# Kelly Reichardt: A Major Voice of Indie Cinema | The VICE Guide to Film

The three of them kind of hatch this plan, which seems not airtight, but it also doesn't seem that unprepared. but they're doing it in a way that is kind of realistically depicted.
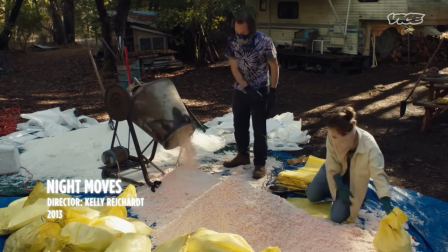1010s
The monotony of filling bag after bag of explosive material.
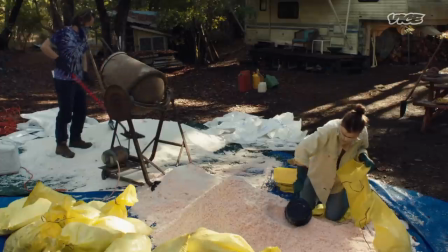1015s
The way that they're planning this bombing puts you into this quiet space, in this space of utter sense of suspense.
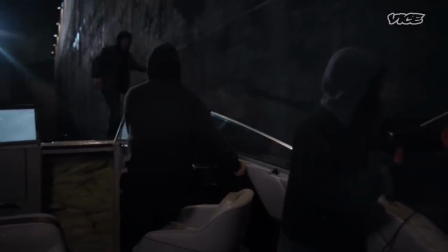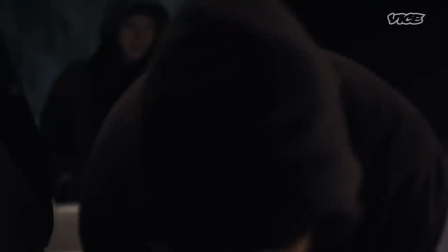1029s
As they plant the explosives, Reichardt shows a Hitchcockian control of suspense,
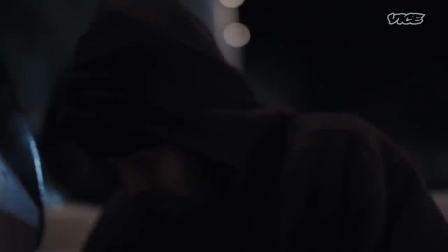1034s
letting the events play out slowly, in almost total silence.
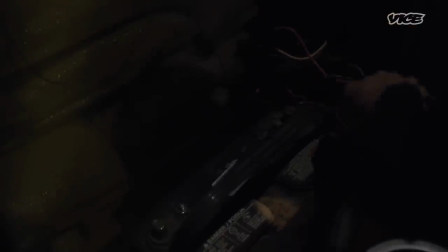1039s
All of these things are really exciting to watch because they're in real time, because they're naturally depicted.
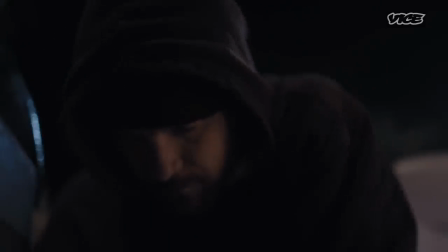1047s
Once you start kind of chopping these things up and underscoring it, they become increasingly less exciting because it becomes not real.
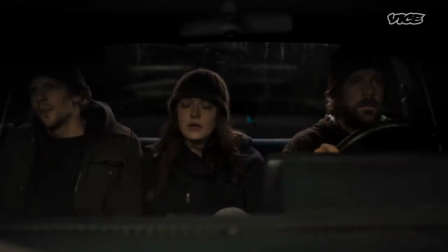1057s
There's a lot of tension in that scene. It's like, is it going to happen? Is it going to go off without a hitch? Then you just hear the boom. She doesn't show it. Every other director would have showed the thing. Oh my god, the explosion! And you're stuck with these characters and what they're feeling. One of the things that I really liked about Kelly is that she allows not only actors to take their time, but scenes to take their time. And it's only shocking in the context of how movies are normally made and how media is watched nowadays.
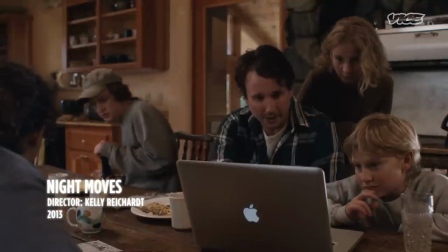1095s What's going on? Somebody blew up the Green Peter Dam last night. Big story. National news.
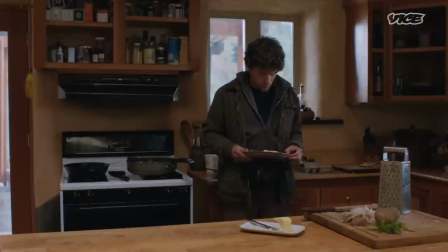1101s And this guy was downriver, sleeping on the bank. Now they can't find him.
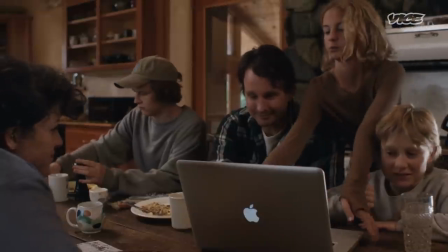1106s
Back at the organic farm, Jesse Eisenberg's Josh reacts to the disturbing news, which Reichardt captures in a single take. I said, Kelly, I have no idea why he's doing what he's doing here. She's like, yeah, don't worry about it. You'll figure it out on set. Trust me.
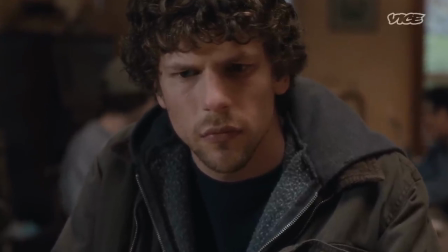1119s
The director leans on her actor's own nervous energy to heighten the tension. I remember just sitting there thinking, geez, I didn't know the camera was going to be on me for this whole scene.
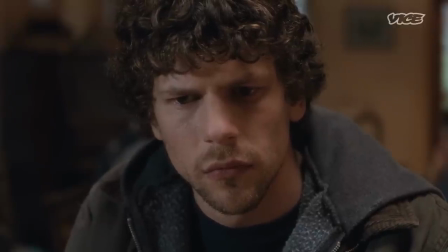1130s I call that theater.
I said, Kelly, I screwed up that scene. I didn't realize the camera was going to be on me. She goes, no, no, no, no. What you were doing was that. You did exactly the right thing.
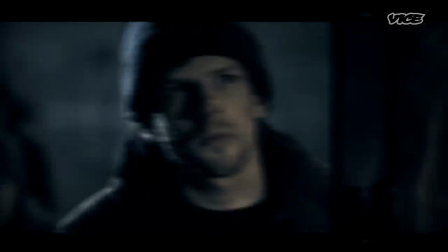1141s
With an unexpected death on their hands, the ideals that led the group begin to implode.
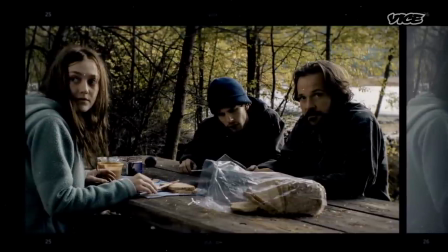1146s
Night moves describes the sort of ingrown paranoia that can exist when you are functioning so much in the margins and so much in the shadows.
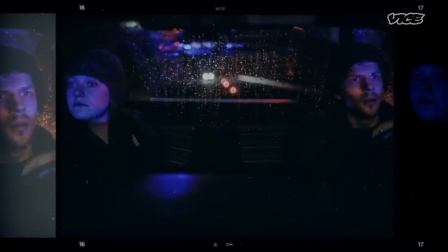1156s
Anybody who sees Dina can see that she's wracked with guilt and anxiety, and you kind of know that any minute she is going to turn everybody in.
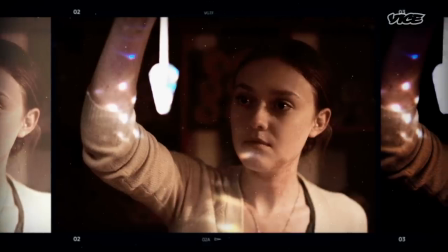1165s
When people start to unravel, they lose rational behavior, and so what happens at the end of the movie is my character becomes desperate. There is this kind of sizzling rage, which I wish I didn't have such great access to, but I do.
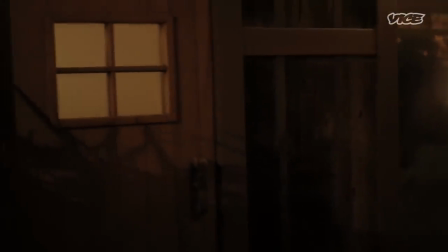1181s
Reichardt chooses a new age spa as the setting for Josh's violent confrontation with Dakota Fanning's Dina.
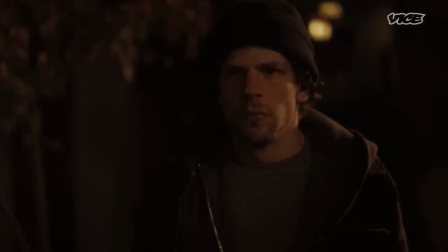1189s
He has that second to go back, but he doesn't. He makes the choice to kill her. That was Josh's moment of character.
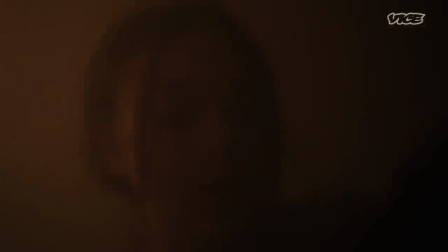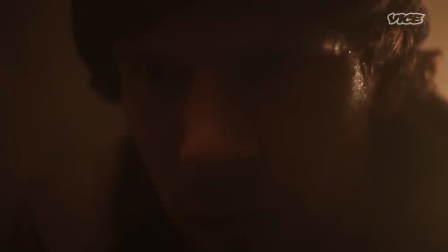1207s
If you had asked that character, what are you going to do? Why are you going to her place of work in the middle of the night? He probably would say, I don't know. I think that's probably representative of Kelly's movies in general, is that there's this kind of, you know, she's working a lot in the gray areas of people's intentions. Whether or not he gets caught is beside the point. He has to live with that. There's nothing left for him to do but disappear.
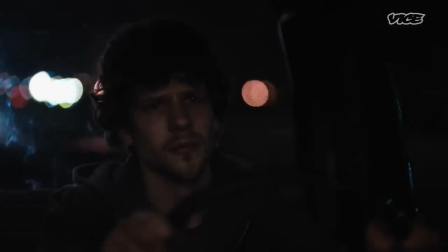1233s
As Josh flees the scene, the look on his face suggests he can't outrun his paranoia.
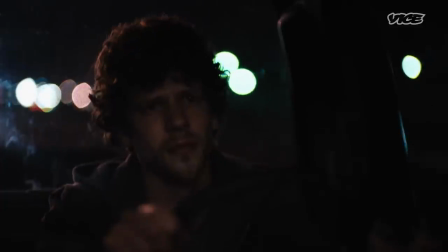1238s
Like all of Reichardt's memorable characters, he's lost on the road between his dreams and a harsh reality.